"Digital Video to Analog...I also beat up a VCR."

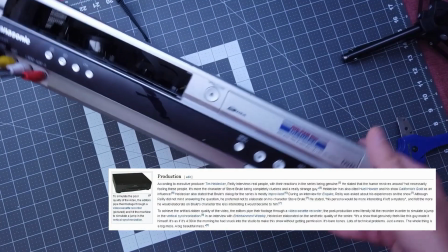But if you want to take it a step further, I stole this method from Check It Out with Dr. Stephen Brule.
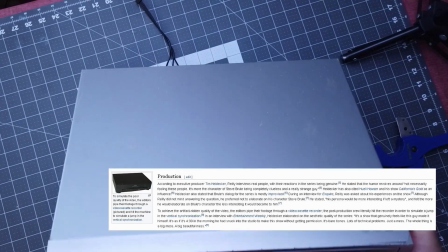Route a VCR in between the analog converter and the capture card,
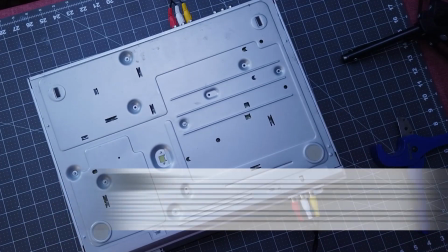and randomly use a rubber mallet to just beat the bejesus out of the VCR.
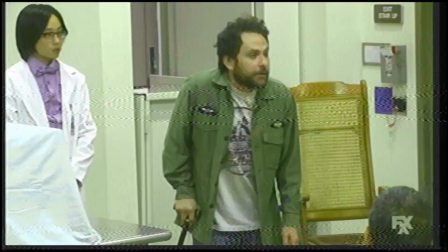It'll throw off the video's vertical sync and make it genuinely look like an old damaged recording.
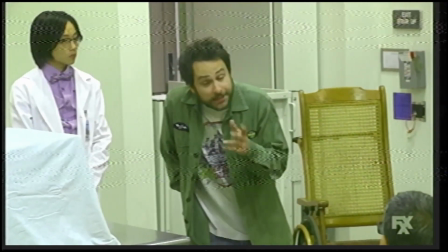For this, I turned my VCR upside down and smacked the bottom of the unit while I was capturing the video.
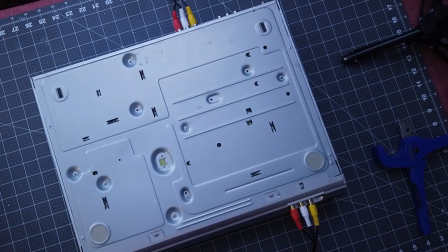It was more susceptible to the jarring that way. Now, it goes without saying to use an old VCR that you don't care about if you choose to do this.
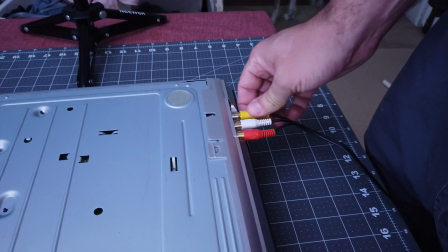Another thing you can do is while you're recording, you can mess around with the composite cables to create imperfections in the video.
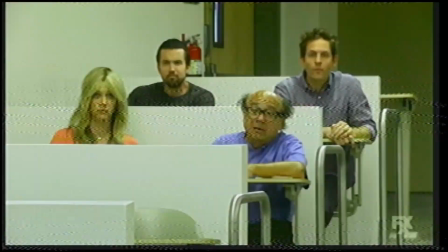Just unplug them and quickly plug them back in. Do things like wiggle them around.
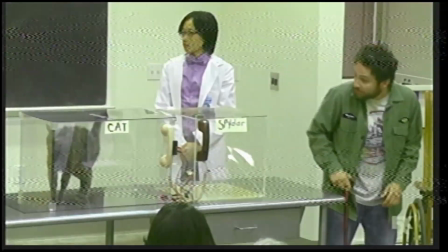Analog video is sensitive like that, and you can get some crazy effects doing this.
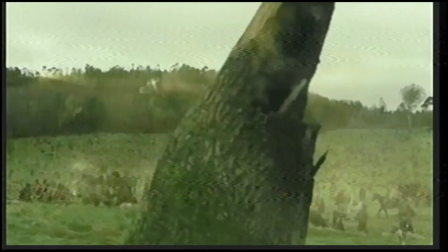If you really want to complete that retro look, you can record in a 4x3 format, but I prefer to overlay black bars in post.
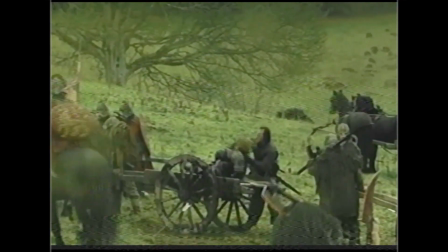That way, it gives you more control because you can reframe your 16x9 video.
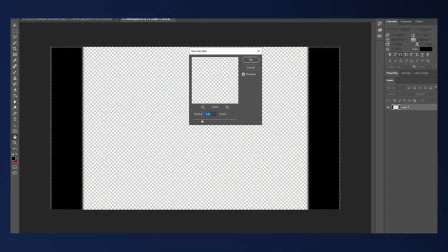When I did this, I just used a simple PNG file with a 4x3 cutout in the middle, and I put a bit of blur on the edges to make it look a little more real. So you're probably thinking that this is a very lengthy process to go through just to get some crappy looking video, and you're right, it is pretty lengthy. But it doesn't have to be. What I'm doing now is I'm recording in real time a direct feed out of my GoPro into this capture card. So I won't have a digital copy to work with when it's all done. I won't have the master to work with. I will have this as a direct analog capture but it's just a matter of what do you want to work with in the end. If you want to do it quickly, you can do it this way and just have the final product ready to go, ready to work with in your video editing software. But if you want the original digital copy to work with and the analog transfer, you're going to want to record it digitally first and then run it into the capture card, play it back, and record it in OBS that way. That'll give you both versions to work with. It's just a matter of, do you want the options or do you want to save the time? It's totally up to you. So that's it, guys. I don't really have a use for doing anything in my projects for using this in this way, but it's certainly a method that you can use to get that analog look. Let me know in the comments below if you would use this method to create any cool projects, or if you would just bypass this completely and just do it in post. I understand either way. Also, I have a really special announcement right now. I just got my first supporter over on Patreon, so I want to give a huge thank you to Tammy Ford, who helped make this video possible. If you would like to help out on Patreon, there's going to be a link in the description below, but I certainly don't expect anything, especially as hard as things are right now. Look out for you and yours first. If you like this video, be sure to check out one of my other videos, and if you want to really help my channel grow, hit that like button and be sure to subscribe. That's it for now, and I'll see you next time.